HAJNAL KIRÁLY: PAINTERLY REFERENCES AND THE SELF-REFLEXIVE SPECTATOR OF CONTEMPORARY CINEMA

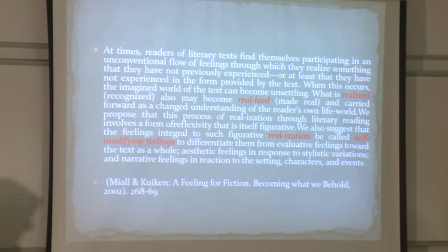[19:35]
While not identical with them,
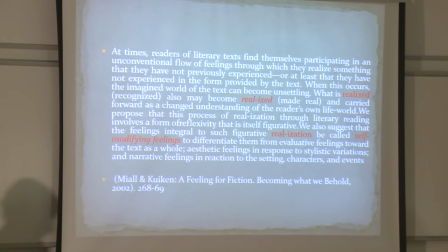[19:37]
these self-modifying feelings are greatly produced by aesthetic feelings resulting from unsettling, defamiliarizing images that in case of intermediate references seem to lie outside the narrative as if meant to reframe our emotional experience stirred by the story. At the end of Zbjagin's Loveless, following the desperate quest of the missing child, exposing the spectator to strong contradictory feelings, the narration comes to a halt. The boys found dead, and an unidentified gaze is moving around in the former home of the broken family, now empty and under refurbishment. The presence of this gaze is unsettling, reminiscent of ghost stories. It slowly leaves behind the workers in the apartment and leaves through the window after framing the view behind it as a silent painting reminding of Peter Bruegel,
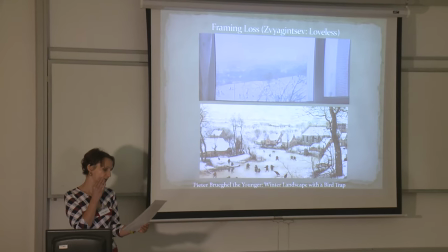[20:43]
the younger's winter landscape with the bird trap, probably one of the most well-known paintings in the world.
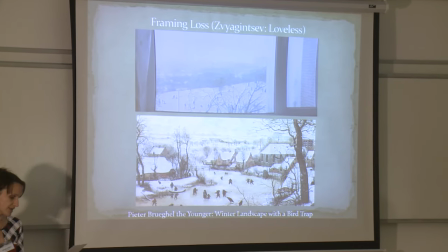[20:50]
The muted palette of greys, blues and pale greens is offset by the colourful costumes worn by many of the
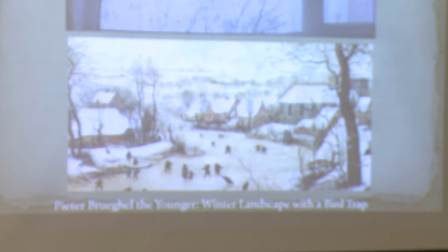[20:57]
participants and the overlapping branches of
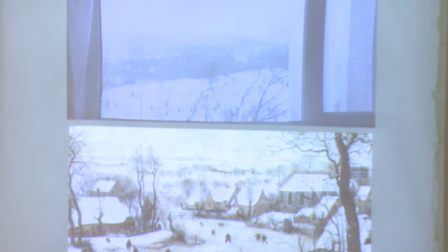[21:03]
the trees and brushes serve to create a wonderful decorative effect this gesture of leaving
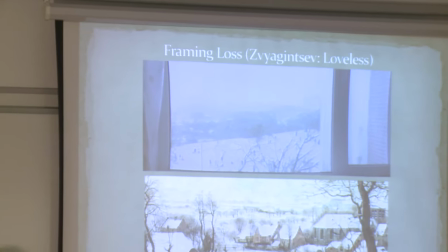[21:09]
behind the scene contaminated with so much pain and betrayal and stepping into another
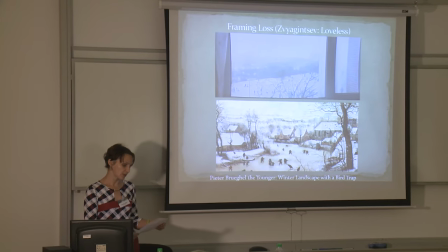[21:15]
apparently peaceful painterly composition reframes our numbness
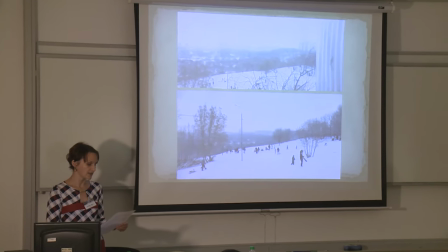[21:21]
caused by the shock of this outcome as a kind of acceptance of fragility of life.
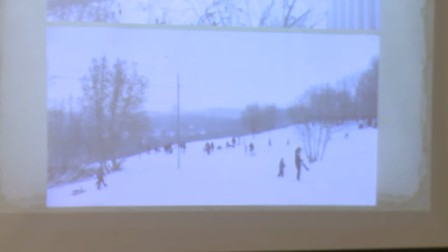[21:28]
In fact, it has often been suggested that the winter landscape with a bird trap for all its realism
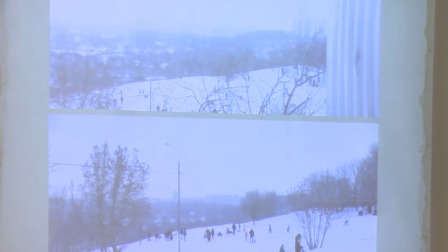[21:34]
also contains an underlying message alluding to the precariousness of life.
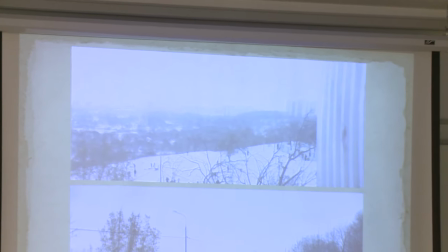[21:40]
And actually, Peter Brueger, the elder,
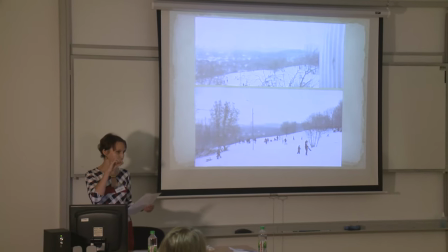[21:45]
had inscriptions on his similar paintings saying that,
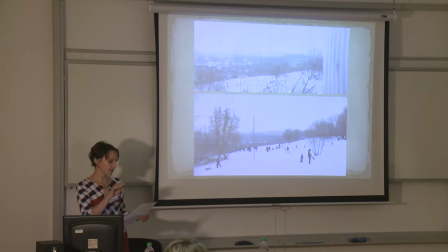[21:50]
saying the precariousness of human life, referring to the ways in which people find themselves slipping and sliding through a life whose existence is more slippery and fragile than ice itself. End of quote. The modifying of a first feeling, that of terror,
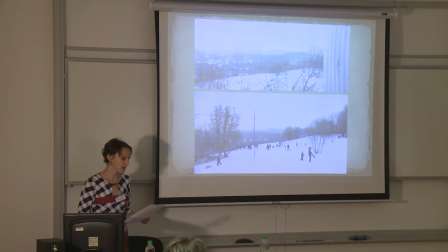[22:10]
by a second, that of acceptance, can be conceived as a form of catharsis, understood not as purification, but rather a clarification of the spectator's emotional experience. In line with Margaret Brun-Wagge's argumentation,
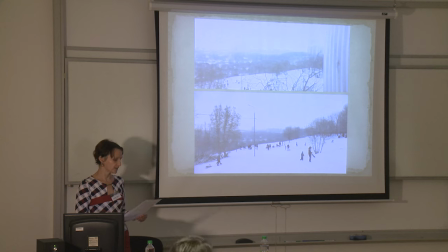[22:27]
aesthetic feelings enhance the feeling-guided boundary crossing, very plastically figurated in this passage from the scene to the painterly. So just to conclude,
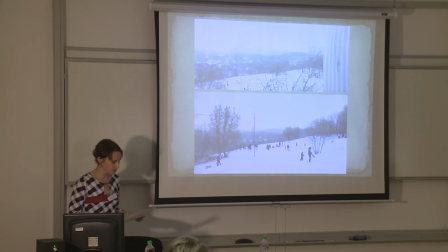[22:45]
in my presentation I propose to gather arguments from different discourses concerned with the elementary power of the single image in order to contribute to a theoretical framework illuminating its individual emotional impact. In search for a missing link between a systematic approach to spectatorial emotional response, Ballour's reflexive spectator and the self-reflexive spectator, I found that intermediate images and images in between movement and stillness, due to their highly associative potential, are susceptible to prone self-reflection and the clarification of the spectator's emotional experiences.